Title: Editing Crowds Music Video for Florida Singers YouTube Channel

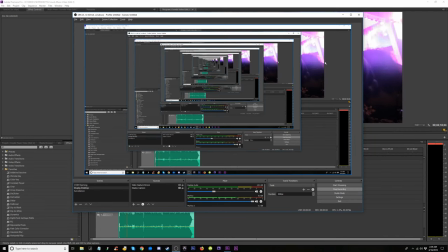0:00 All right, guys, let's edit. I fixed my compressor, I think.
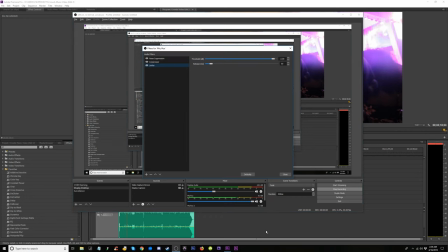0:05 Oh no, you know what I was gonna do to that compressor? One more thing. I was gonna drop this threshold here. Maybe like way back here. Check, check, yeah. I can't hear it. I can't hear it. But,
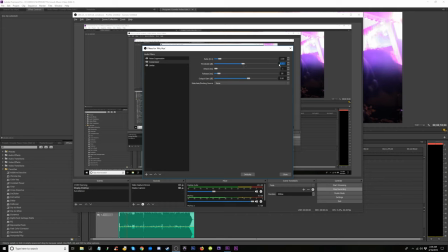0:28 I'm just going to take a guess. I'm going to go with 32, negative 32.
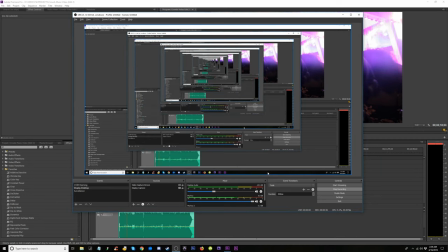0:34 I can't hear it. I'm going to trust it's good. All right. Here's where we're at. I was editing this earlier.
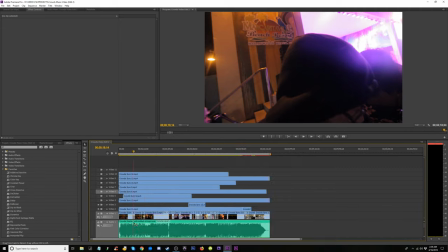0:44 I was tediously going through all these clips, making all these edits on this one down here.
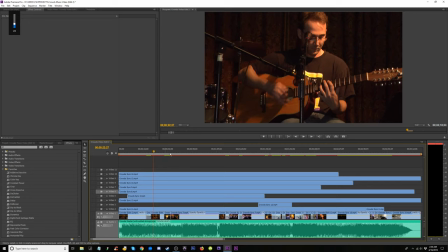0:50 I'm going to lower this very loud in my headphones. Making all these edits here, right?
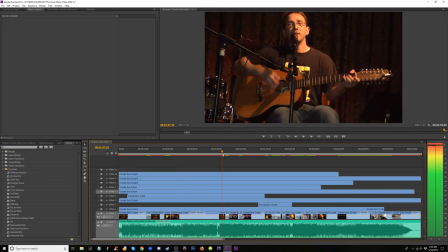0:57 Some cool spots, some cool parts and things, but what happened was,
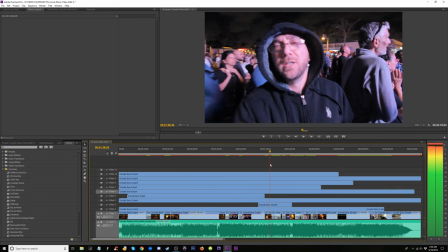1:04 I don't want to keep a couple of these in a weird way, but here's what happened.
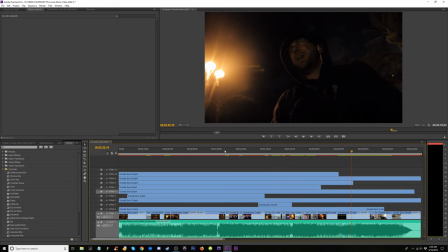1:09 I decided I wanted to scratch the majority of all of this when I saw this one take right here.
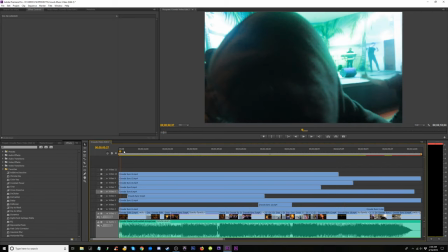1:16 And what I like about this take is it's raw and pretty much from start to finish.
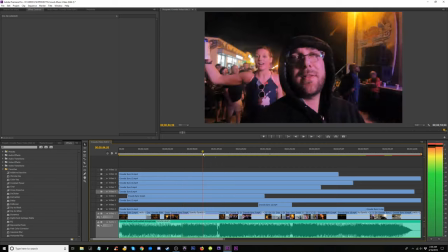1:25 It's an interesting take, and it all flows as one. And the people in the background make it a nice take.
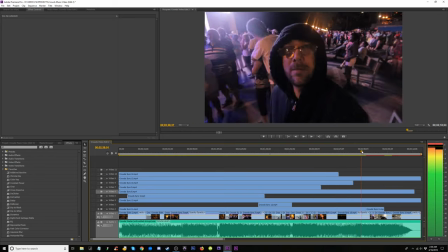1:32 Now, question is,
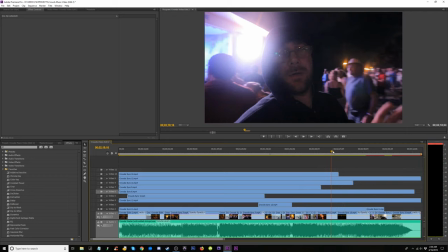1:36 and it also shows that I'm holding the camera, it shows I'm walking through a crowd, it kind of just makes it very raw and real, and it takes away the whole idea of,
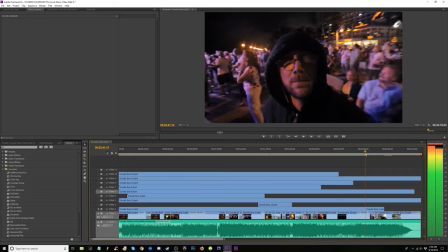1:45 hey, I'm trying to make this look one way, but this is really how it was shot.
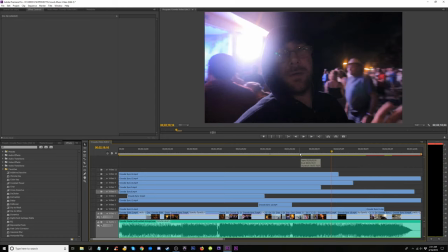1:48 So, it's interesting, I'm not so sure about the ending, but that by far is the best single take.
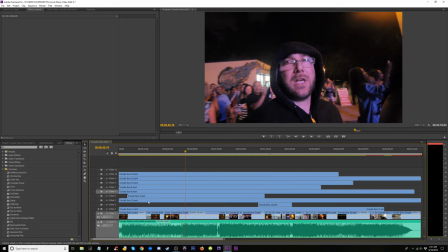1:57 And I didn't play it for you yet. This doggy's over here eating up his food. But I found another little section here on this channel that's okay.
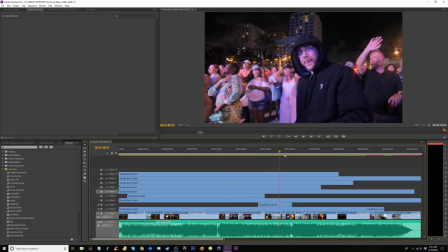2:07 I kind of like the buildings in the back, or I like the idea of that.
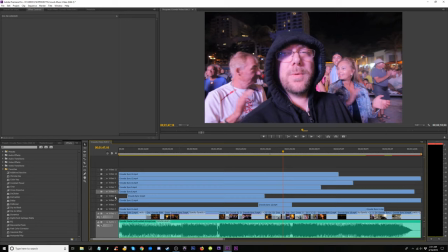2:11 But here's the thing, are we going to scratch everything for the one good take, or are we going to try to incorporate something together?
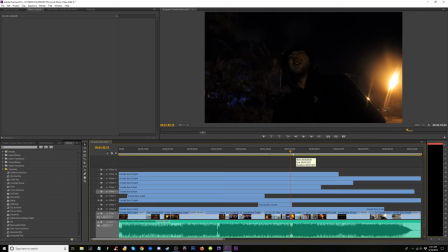2:17 The question is, let's first see what's on the other takes.
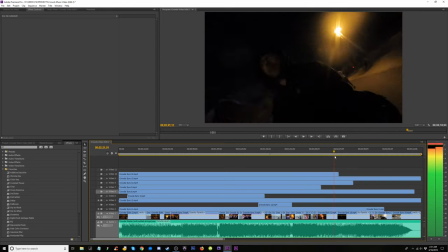2:22 And you know, none of this is all right because it's all dark, so it doesn't matter.
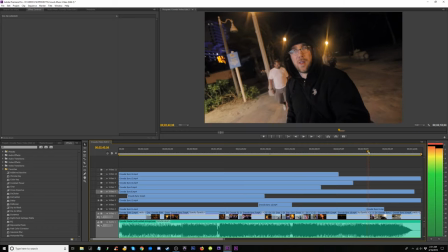2:29 It's not any good. Well, all the dark stuff.
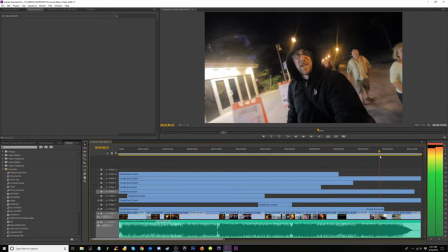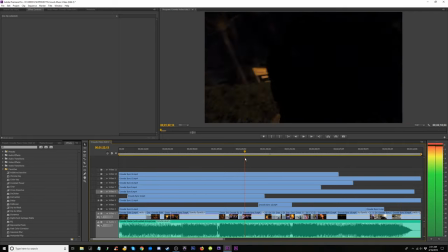2:40 I don't think any of this really works now that I saw the other clip. The other clip is really, really hot. All right, so for now, I don't think I need any of this, but I'm just going to hide it for now.
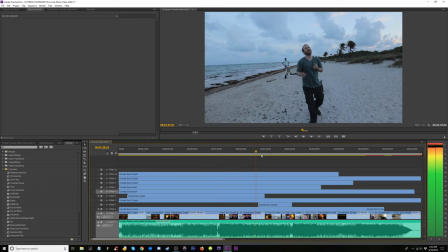2:56 Check this one out really quick. Nope, we don't need beach shots. Over here, what do we got?
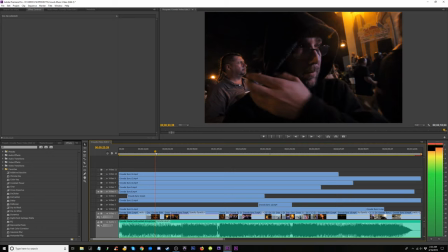3:03 Another one in the crowd. Let's watch this one really quick. These were the beach shots, right?
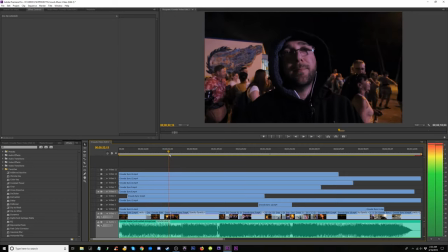3:10 Okay, let's see what's on this channel really quick. We'll start from the words.
She was just a girl I knew.
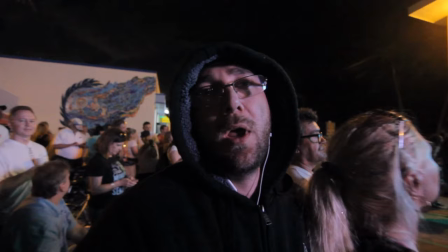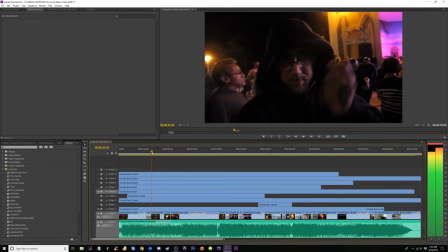3:26 Actually, I want to start this from the beginning. No, okay, we'll keep watching from here.
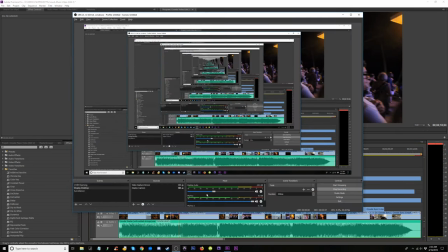3:33 I don't want to waste time. But I'm going to turn it up a little bit for you guys.
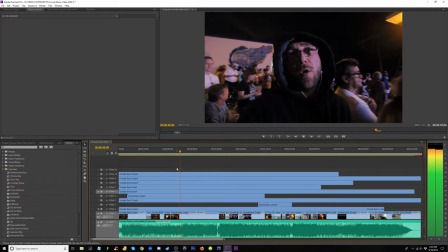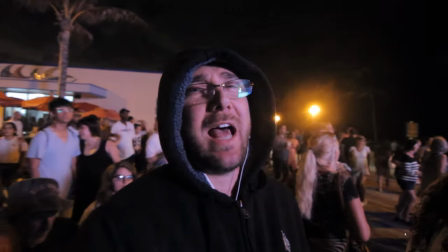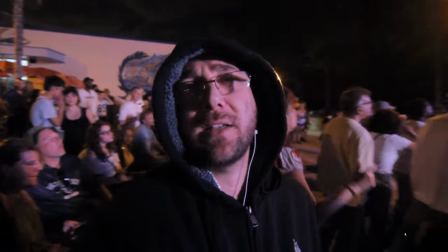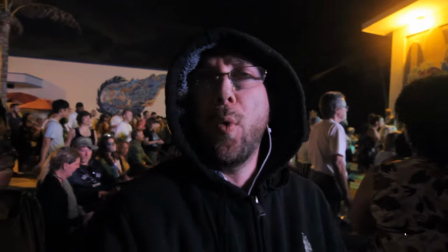4:00 Water. No other drink compares to water.
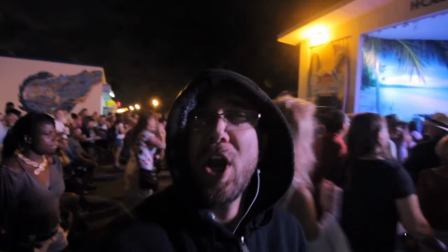4:06 Alright, let's watch this.